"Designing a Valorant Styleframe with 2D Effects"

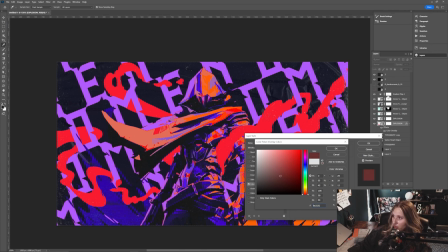(12:22)
So I do kind of like this like darker purple, and I turned on some of these textures too, just to see what that could look like. And I do like, it's like pretty subtle, but that graininess, that scan texture is kind of coming through.
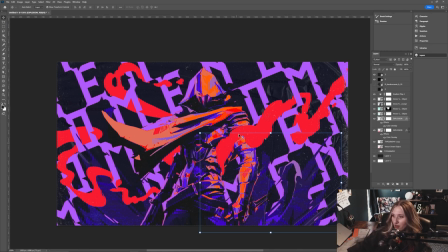(12:35)
So it's like subtle enough, but if it's still there. And again, it just kind of keeps him grounded, and it's all part of his color palette, all nice and dark and ominous and mysterious.
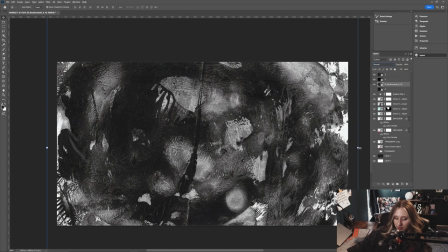(12:44)
And I do have this this really cool like paint texture that I pulled simply because it does resemble kind of like,
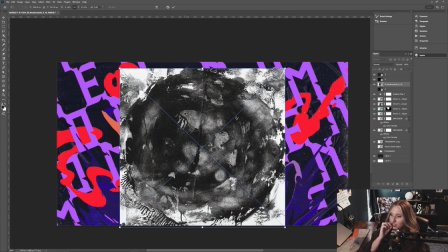(12:52)
I think it's like one of his ultimates or something, or one of his abilities to kind of create like a shadowy orb kind of thing.
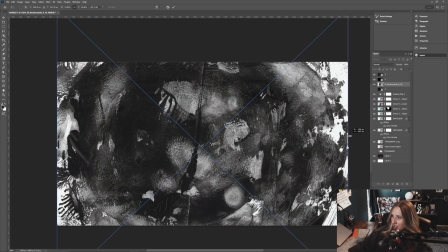(13:00)
And I thought this kind of resembled that. So kind of stick this in here and see if I can do something with it.
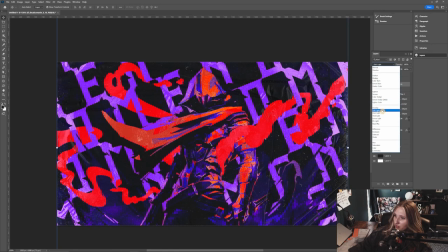(13:05)
Put it on a blending mode. I think soft light I had it on earlier. Just kind of cool. You can see the texture like through the typography and everything. But I don't want it to affect the colors too much.
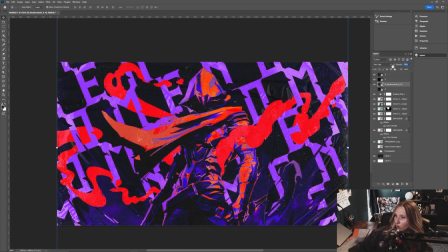(13:16)
So I might either ditch it or just kind of adjust the opacity on it. But I think it's pretty cool. I love what it's doing texture wise down here. It's really nice.
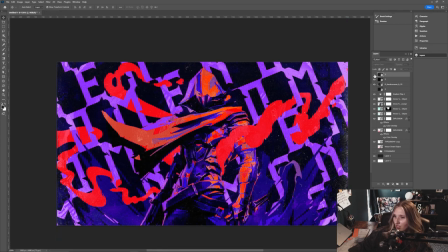(13:27)
Now I do have this plastic texture over it right now, which it's kind of one of those default textures where it's like it'll make anything look cool. But it does kind of add a matte effect with the lighter color blending mode that I have going on right now.
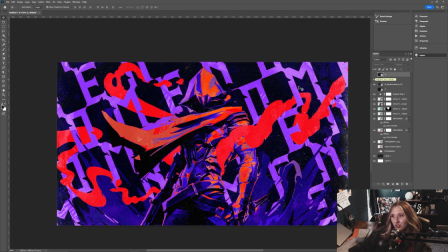(13:41)
And I don't know if I want that or not quite yet. Because there's a lot of really good contrast going on here without it. So that's a TBD also.
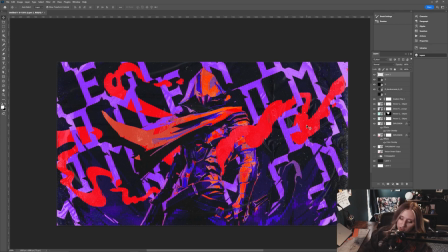(13:50)
Something else that I usually do towards the end, but I'm going to do it now just because, what the heck, it's style framing, anything goes.
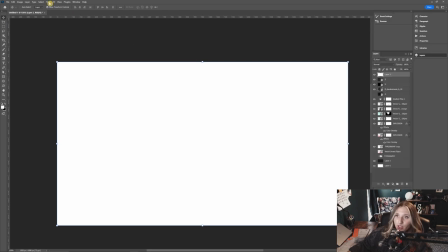(13:57)
It's like jazz, you know. I'm going to add just a white fill layer, go to filter, noise, add noise,
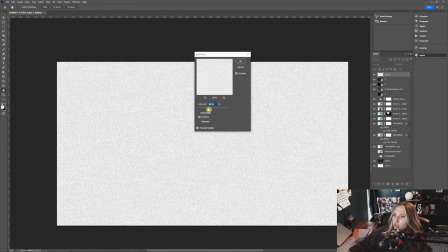(14:04)
and kind of a considerable amount, nothing crazy though.
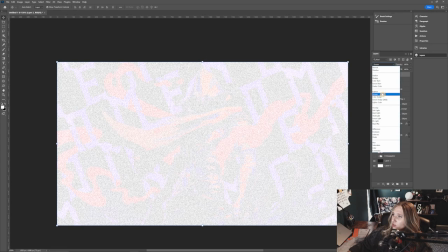(14:09)
Set it to uniform. Then I'm pretty sure it is with darker color.
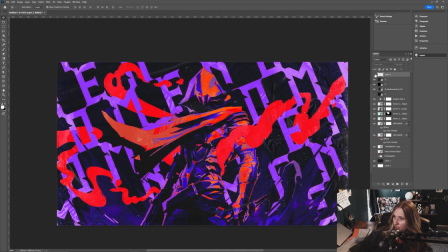(14:15)
It's with one of these, I promise. Probably linear burn? That seemed like a lot though.
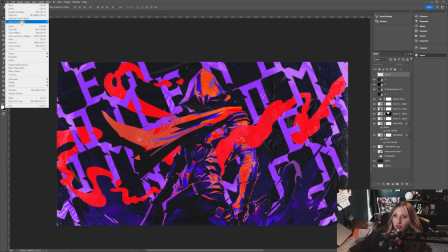(14:20)
Hold on one second. I want to check my other style frame that I used with Jet.
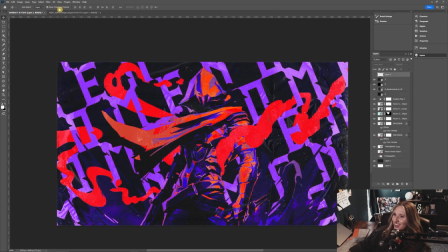(14:25)
Color burn. That's what it was. I'm actually just going to steal this because I'm too lazy.
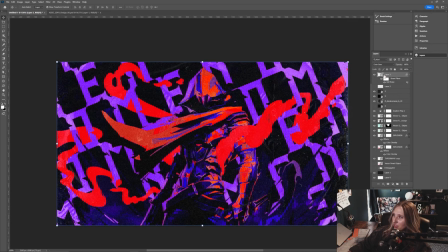(14:30)
I'm just going to steal this and paste it over. So yeah, it was color burn. Just for a little bit of noise and grain, but I'll probably pull that back a little bit because of how dark the composition already is.
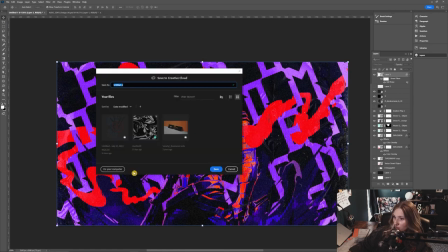(14:42)
But you know me, I love some grain. Oh my god, I haven't saved my file yet.
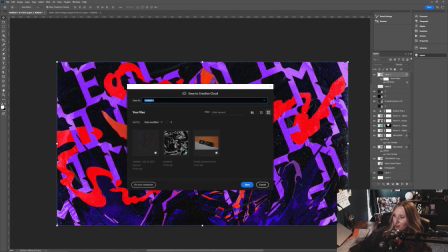(14:47)
It's like the cardinal sin of Photoshop. That Oh my God. Learn from my mistakes.
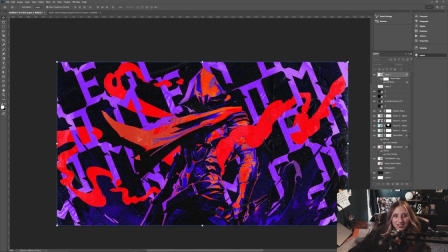(14:52)
Don't wait this long in to save your document. Okay, it is saved. Maybe I'll adjust the smoke colors as well. That vibrant red, which is nice. I'm not saying that that's not nice right now, but I would like to see my other options.
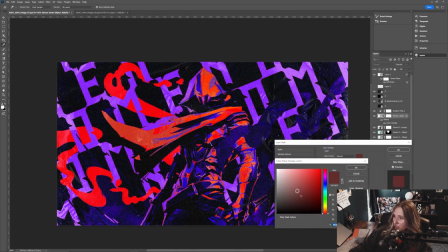(15:07)
So by default, that's set that to what our like bottom explosion color is. Ooh, that's a kind of a cool color. I like the idea of it kind of being multicolored, similar to how I did Jet's like wind that's like swirling around her.
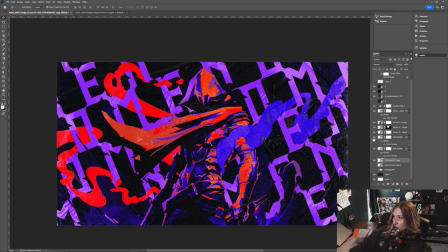(15:21)
You know what? I'm not feeling the color of the type right now, so I'm gonna change that.
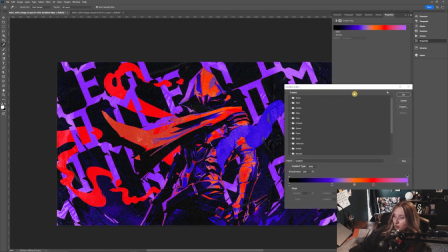(15:27)
I feel so bad for some people that are probably watching this for the first time or watching my channel for the first time, and they're just so confused by the process. There's just no linearness really to it. It's just literally whatever I feel like doing in that moment.
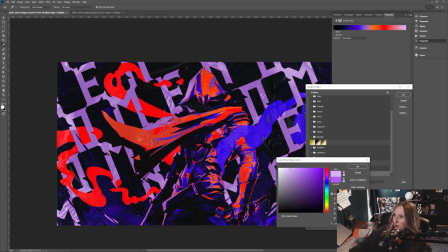(15:42)
So I apologize for that.
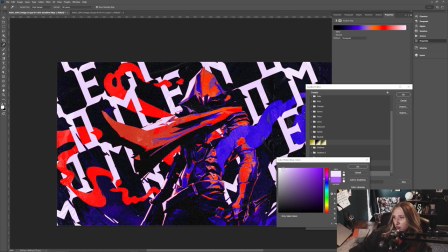(15:44)
I'm gonna see, white could be kind of nice, like an off magenta or not magenta, like a lilac-y white. I still want that texture to kind of come through though, so I want to pay attention to that. Something that just contrasts enough, you know, especially to show off those highlights he has going on in his concept art.
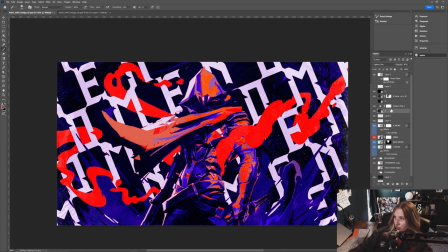(16:02)
Yeah, I like that. I like that a lot. So I actually added this plastic texture right under the gradient map here, and shocking results. I love it. You can kind of see like the plasticky texture almost looks as if it's part of the smoke. Isn't that fantastic? It's just so cool. Like there's just a lot of happy accidents that happen.
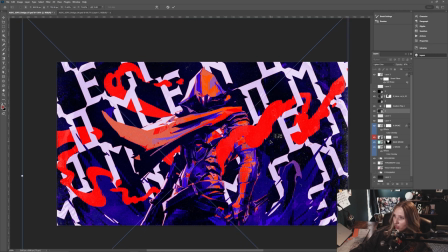(16:22)
That happens with style framing, and it's partially the reason why I love it so much. I don't know, he's feeling kind of good right now.